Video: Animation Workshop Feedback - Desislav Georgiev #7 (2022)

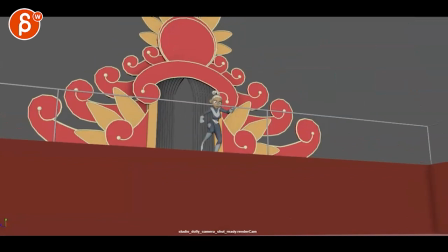3s
All right, no sound. Let's play this in full.
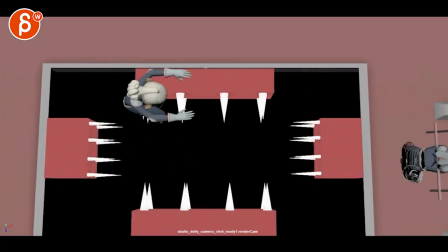8s
It's more and more fleshed out or in between some poses, set changes, especially at the end.
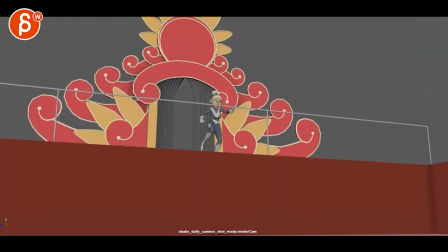15s
Ta-da! Cool.
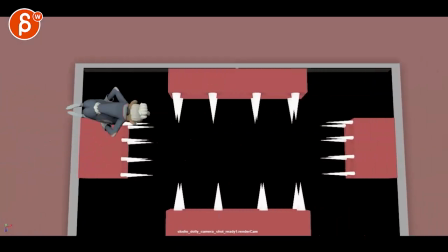20s
I think what I'm going to address here are the broader strokes in terms of timing.
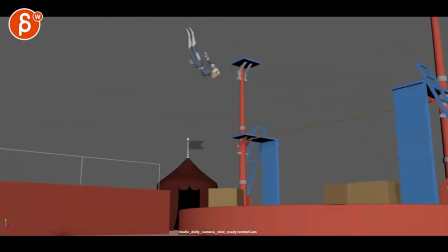27s
There's some cool stuff through there.
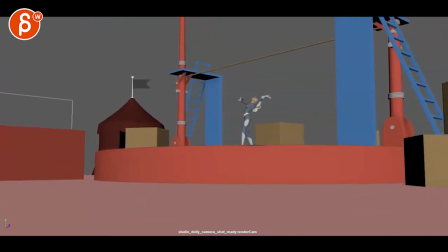31s
In terms of the complexity and the turn and all of that, like I'm not super worried about almost detail work.
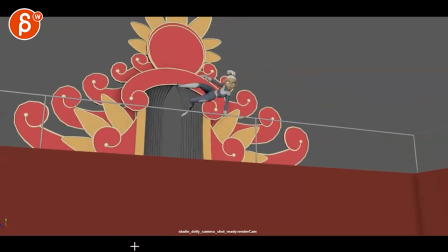38s
To me, it's more about timing and pushing poses. So when she comes out, there's something, I've never mentioned that before, but it gets a bit busy, that background with her.
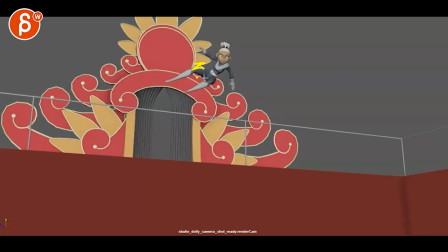51s
I wish this could be a clean, so many lines in here that from tangents and busy up the silhouettes.
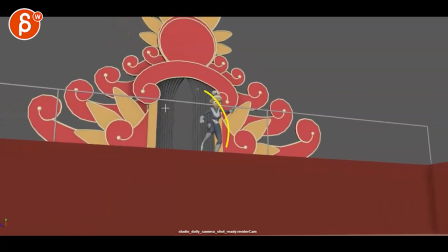58s
I've never mentioned that before. Or if you want to, you know, shorten, what's it called? Make the set smaller, add something here. So whatever you have that keeps her in the clear.
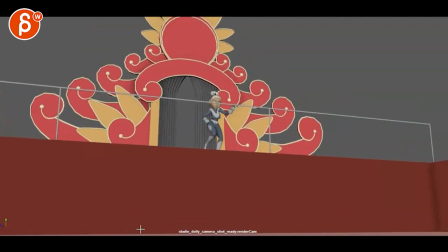72s
But the general thing would be, there's something, I think it's better, for sure.
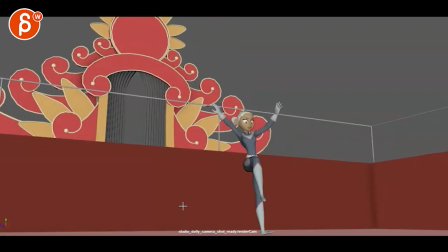80s
Like everything is better. It just needs like a fine tuning of, this feels like it's like an in-between pose.
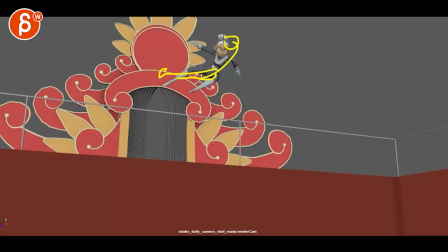86s
It could be more dynamic in terms of holding this out, in terms of a big stretch in the body and the legs almost closer together.
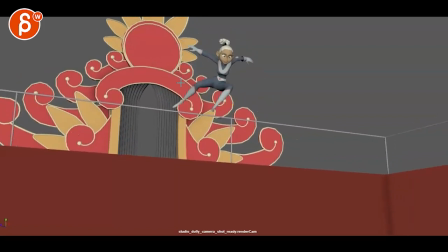94s
She feels a bit halfway through almost holding in that pose. I know she's changing. I can see it. But it seems more like an overall global rotation change where arms and legs always kind of the same.
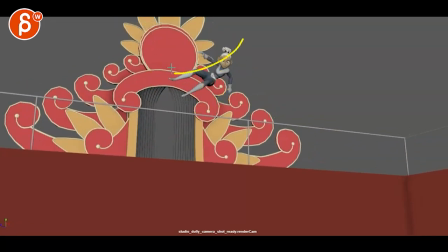106s
So I wish like you would do a and then really stretch out pose so that you have, it's almost like a squash, but within a stretch.
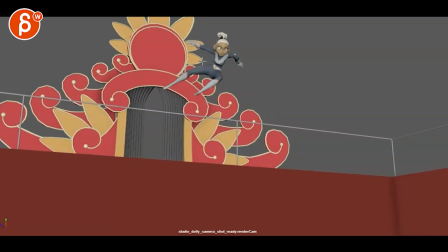116s
That sounds super weird, but like that. but you know the legs are closer together maybe even arms could be closer together and then
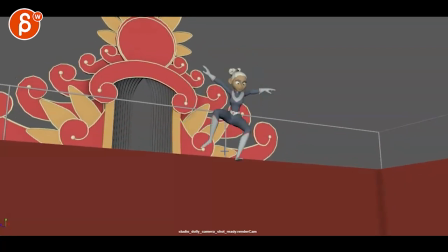124s
she comes out into that's your in between you break down between those two
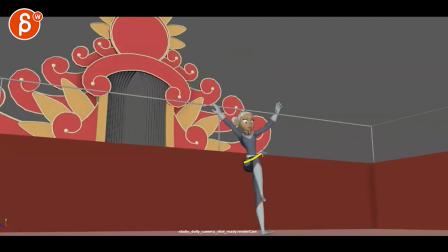128s
poses into another stretch and i'll probably cheat that leg over to get a bit of a cleaner that's cool here a little cleaner uh leg silhouette
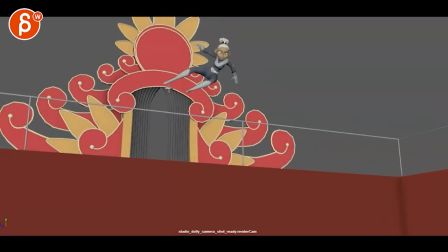138s
but timing wise it feels like you wanna it still feels a bit like
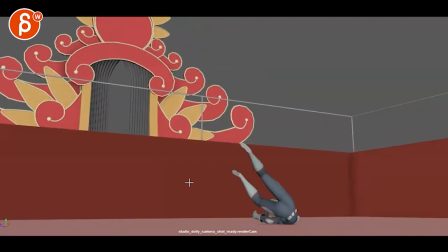143s
you're pulling her down that's always been that remnant from the beginning and i think it's because
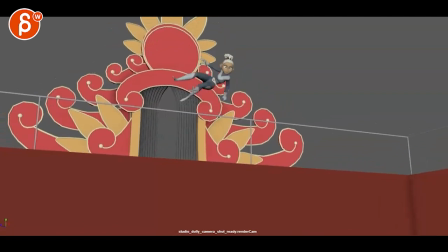148s
the timing of that jump through here into that hang time is all fairly
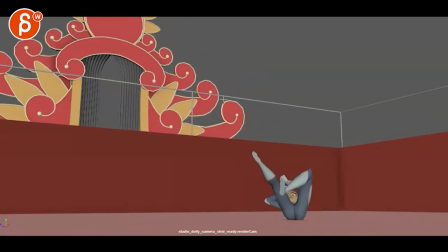152s
soft and suddenly we get that pull down frame and what's happening too is that
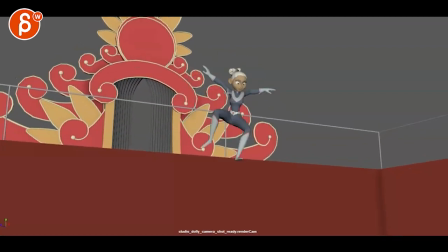158s
this gets very small like you have suddenly acceleration in the timing here through the spacing but then suddenly this feels smaller and spacing and
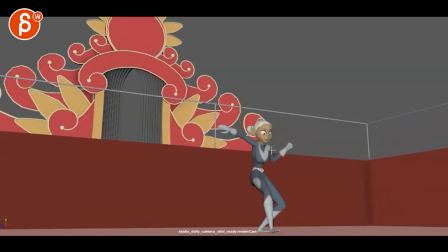170s
then suddenly it accelerates and especially through here but then from here to here not really so to me it feels like there's some inconsistencies in the spacing where i would go
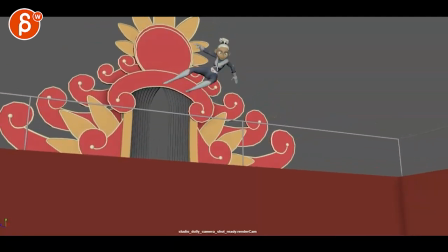181s
take a couple frames out of this it's a bit a bit faster hang hang hang in that pushed pose then turn into
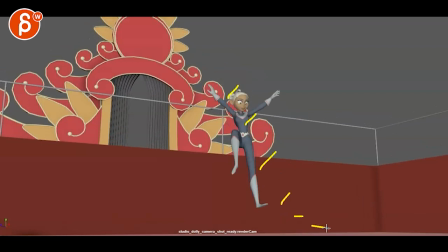188s
this that's a bit more you can really feel that going down so it doesn't
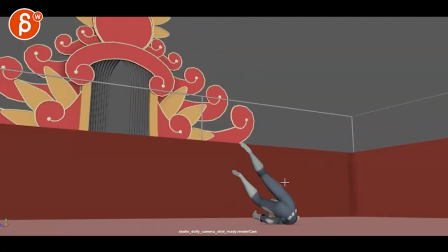196s
feel small small big small and then another big change here the shape-wise blondes to gray
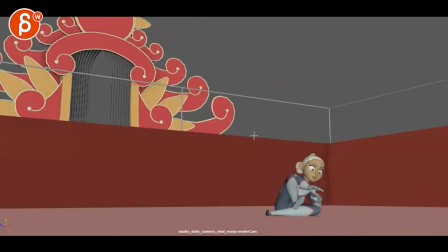205s
that's that section then there's so much energy in that roll going forward and
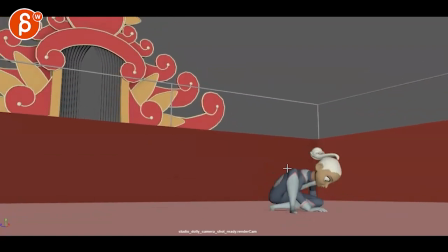213s
that translate that suddenly right through there it suddenly gets slow you gotta take a couple frames out of that so it goes from this this this to this take this one out take all
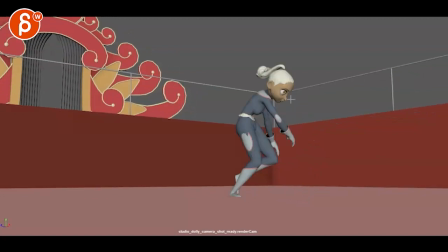227s
of these out to maybe already up here and then getting up i
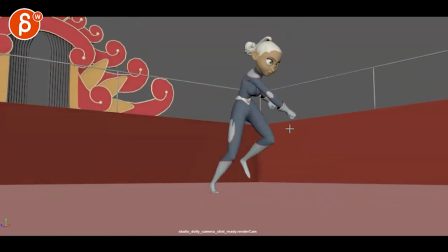232s
just feel like a weird pass through there and then this in return feels a bit slow on the she feels like she's going fairly up and then suddenly she's accelerating